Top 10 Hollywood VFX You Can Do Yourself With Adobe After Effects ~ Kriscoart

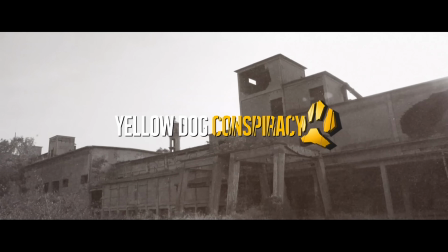[4:07]
This is a music video I did for yellow dog conspiracy a great band and great music you should definitely check them out and here we see that the themes of the
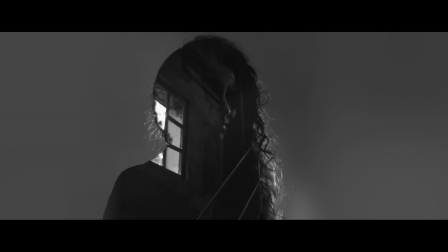[4:14]
video are actually represented visually and this is kind of the feeling of a need to escape to a better emotional place and
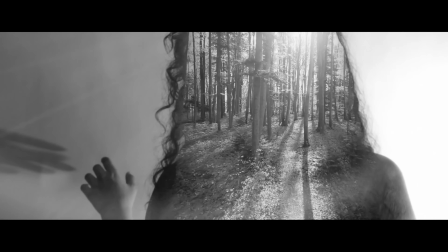[4:22]
to find peace and to fill the void with beauty and that's what the effect is trying to show and now this can be done by just using
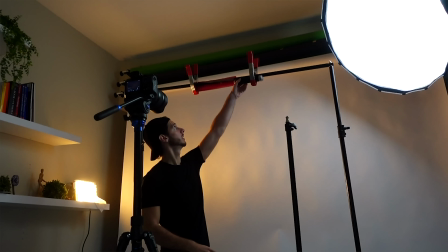[4:29]
blending modes and kind of overlaying two videos on top of each other but that only works if you have a very specific type of lighting and
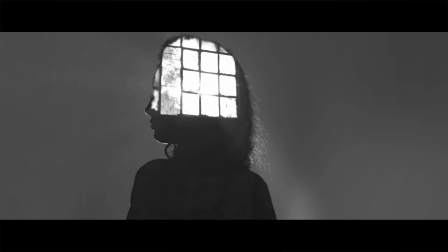[4:36]
enough shadow and just really high contrast look and sometimes if you want something very specific you can always mask the parts that you want
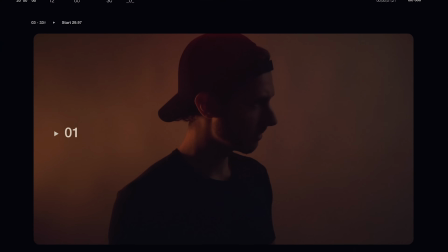[4:44]
to show and place them where you want for more control and this can also be used to force a double exposure effect when the lighting doesn't really allow for
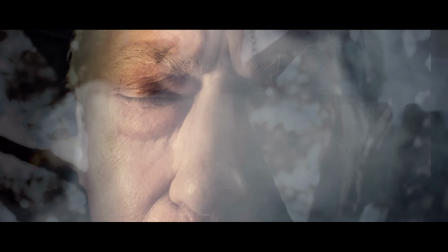[4:53]
it. So in this shot for example I had to darken the side of his face on the right to allow the
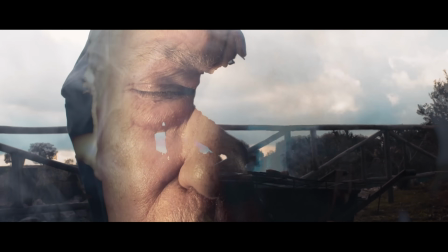[4:58]
memories to pass through and because the original footage was pretty evenly lit and flat,
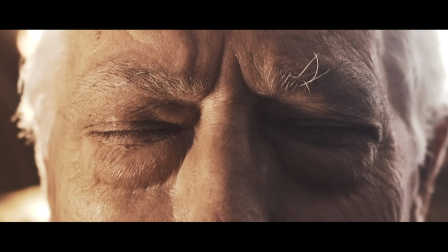[5:03]
there wasn't really room for that double exposure effect to happen.
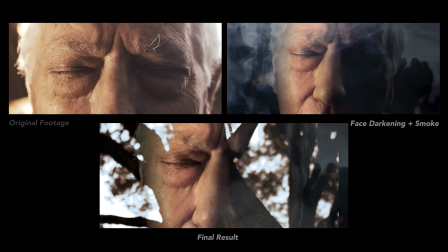[5:06]
So by adding a black solid in that side of the face, I was able to actually kind of force it in.
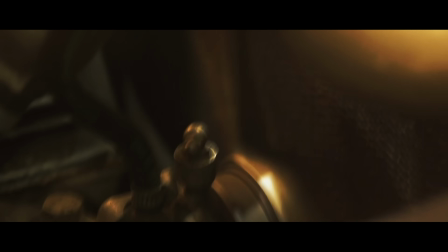[5:13]
So this effect, like many others I show, work best when they are used to push the story forward.
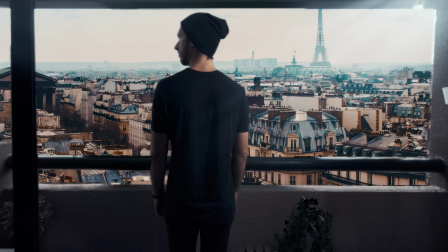[5:19]
Now moving on to number four is keying because it allows you to do so much story-wise and it's just like one of the first effects that probably people look for.
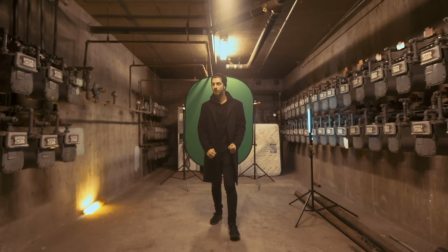[5:27]
And it is tricky and the resolution of your camera and file compression
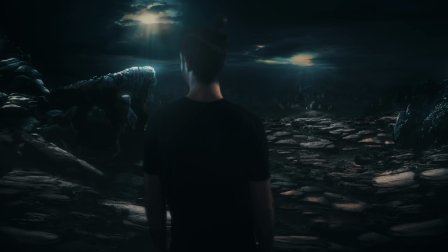[5:31]
unfortunately can set some scenes at a disadvantage but we've talked about
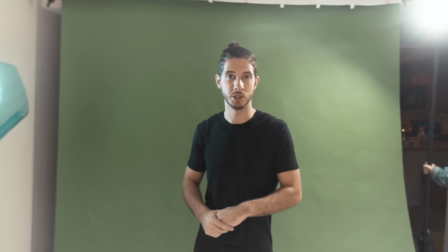[5:36]
ways to get around that and a bunch of different other lighting techniques to to make it a little bit easier but I did stumble upon a really new technique that at least it's new for me that uses a combination of keying luma mats tracking and a bunch of masking to get
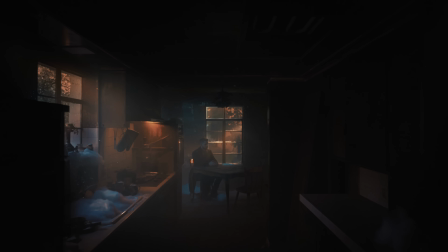[5:52]
some really clean results no matter what your shooting scenario and your footage looks like because in one of the recent music videos that i did i actually had such a hard
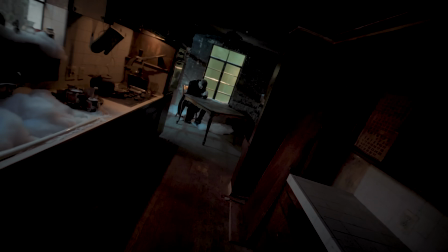[5:59]
time keying this it was really really painful and i could not get it right there was just too much spill on the green screen it was just a
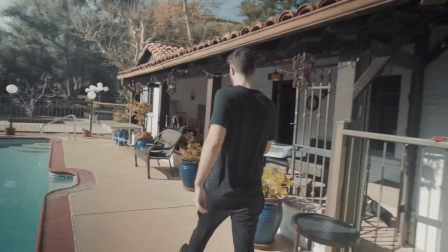[6:06]
mess this paper behind the window idea just didn't work out as well as i thought it did so i had to kind of develop a
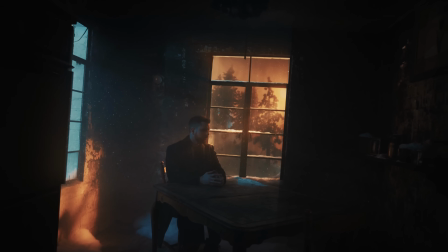[6:12]
new kind of way to work around that and uh and it's a process that i'm going to show in a lot more detail in an upcoming tutorial hopefully all right let's switch it back and let's go back to some action type of vfx even as a kid when I learned the basics of
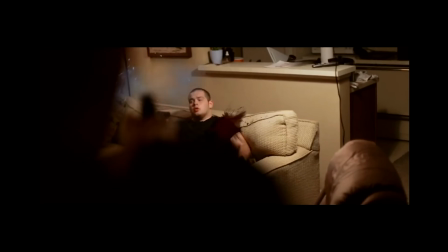[6:26]
after effects this is like one of the first effects that I just jumped on and that's just shooting people shooting yourself muzzle flashes blood hits I mean that's just what kids do I'm gonna kill both of you dude
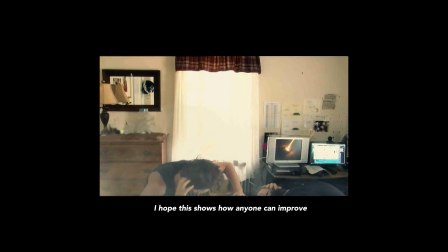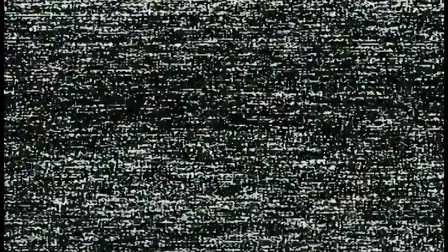[6:47]
what the hell you have terrible aim so bad oh my god but we're talking about it now and this is how you create more realistic muzzle flashes that actually look good.
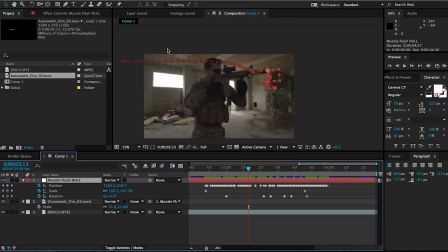[7:00]
Make sure that you're using the right assets and in the right way. For example, when you use a muzzle flash that is tracked on the tip of the gun,
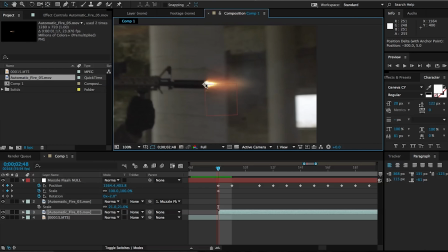[7:07]
make sure that the smoke puff of gas that follows that muzzle flash is sticking to the camera motion of the scene and not to the actual tip of the gun,
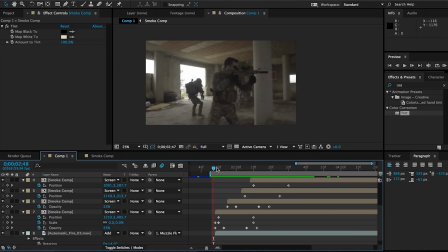[7:14]
just like the flash is. Next is the fake light or shadows created by the muzzle flash.
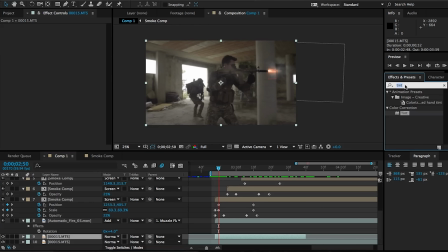[7:20]
So you can create this on the actual gun itself, on any shiny parts of the metal, or or even on the face and wardrobe of the person shooting it.
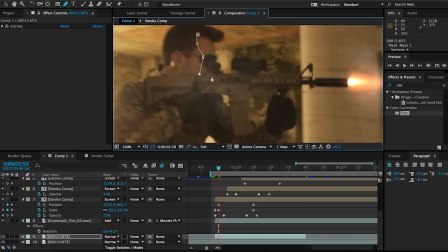[7:28]
You can also create even a fake shadow behind a person based on the direction of where the gun is pointed at.
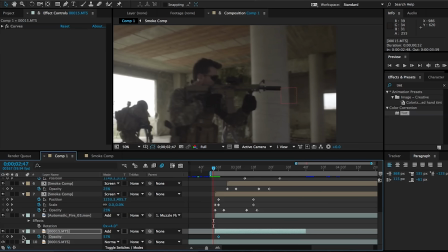[7:33]
Now this can get pretty advanced, but it really pays off to take care of these details and really bring in the environment within this effect.
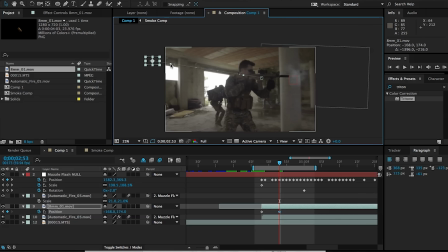[7:41]
Finally, add the shells being ejected by animating them by hand or by using a particle system with the bullet casing and the sprite.